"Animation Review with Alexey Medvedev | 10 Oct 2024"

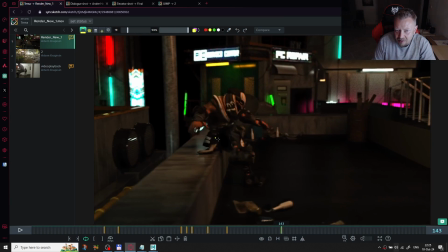he just like seems like he has the
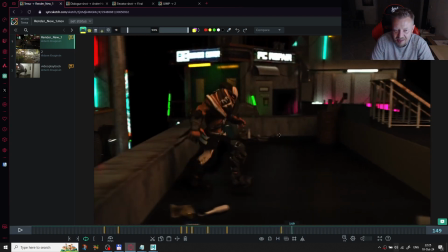pretty linear and contact spacing here. I think we need to
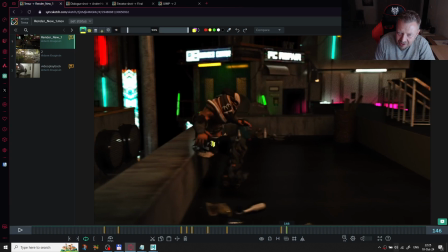slow down him here and move down a little bit
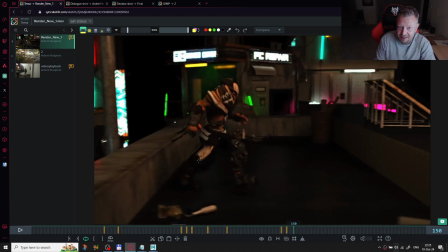to charge the energy to the body, and after that jump for with more wider spacing here.
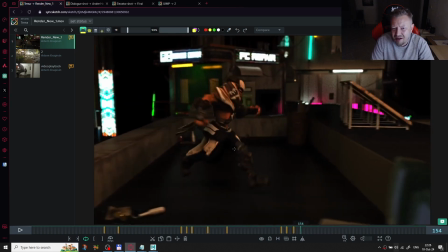And the same, I think here we need to,
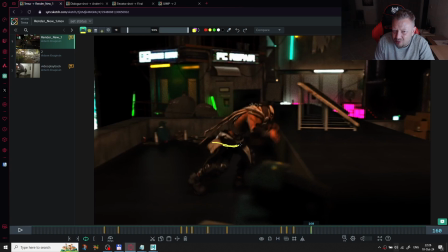I think we can move him even, lift him even more down,
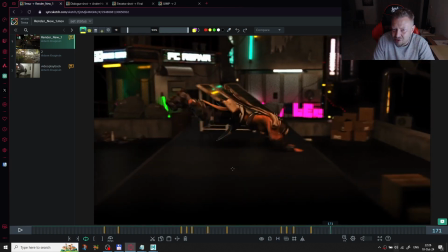and that would add more contrast to this action, yes, to this jump.
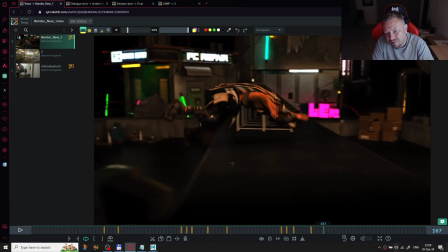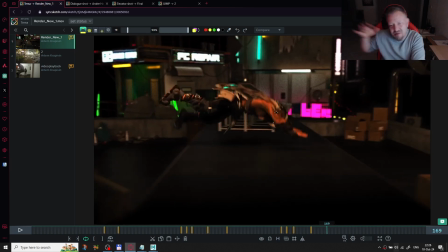I seems like something wrong with this hand. Seems like some noisy movement during this jump.
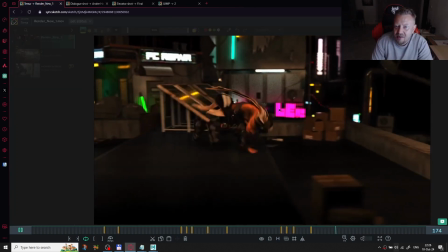I think this part is okay. It always difficult to
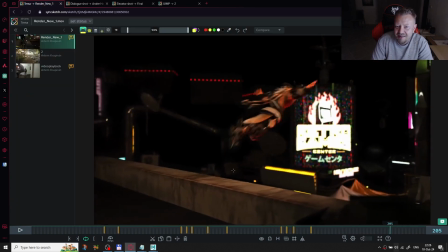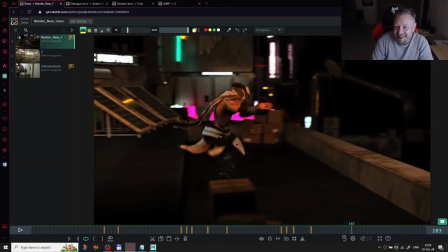and it seems like I think he will have only
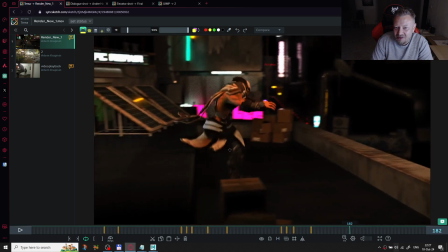after this touch
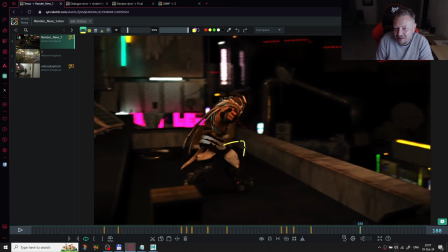he can, you know, run more forward here.
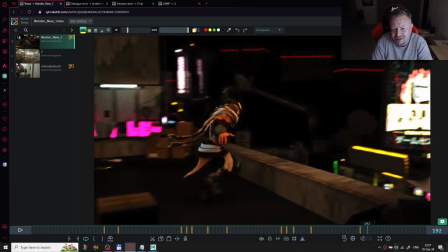Something like this. And also, what about the hands? I don't understand why they're opened like this.
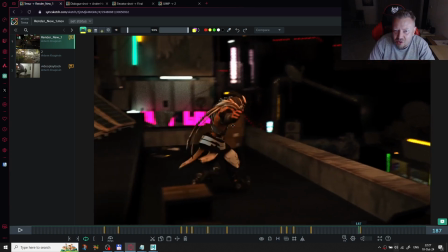Like he's going to hack someone.
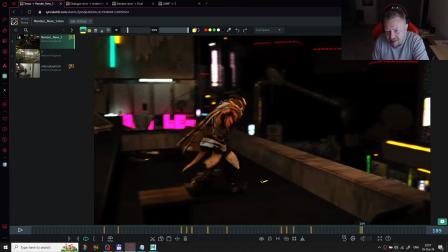And this step would be somewhere here, you know.
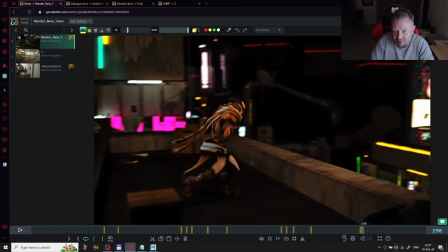So that would be more wider jump. And after that, he will also move.
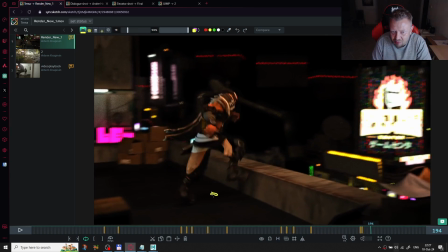He will jump from this position, I think.
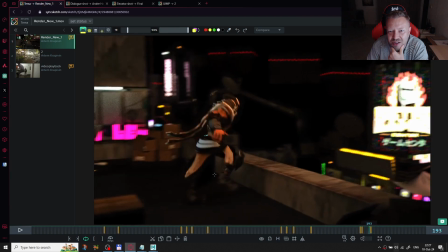And also this quite strange mechanics happening here. So he moved a couple of frames, you know,
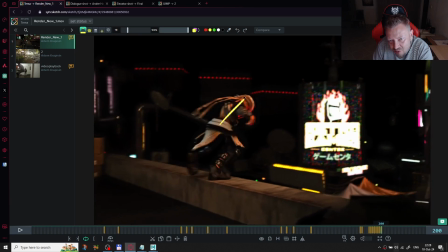with this direction, and then immediately moves started move started bend forward. And after that, also stuck in this angle.
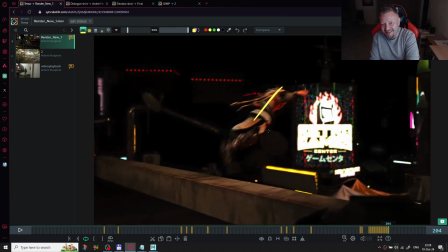So I think yes, I think we need to
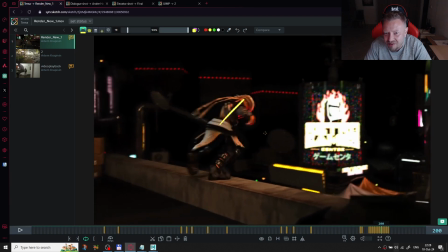you can work more on this body mechanics because this scene is pretty well
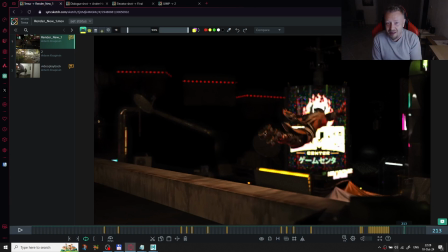pretty good choreography. But if you will work more precisely with this all this gravity stuff and posing, that would be I think the good so you can do the really good scene because the
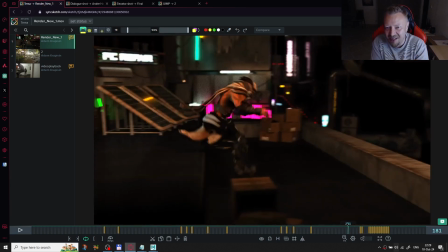it almost done. You have the nice character, you have the nice environment. You need to just work on weight a little bit.
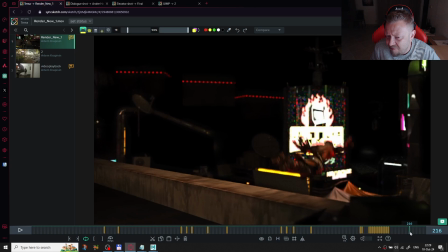And I think this last fall also need to work with gravity here.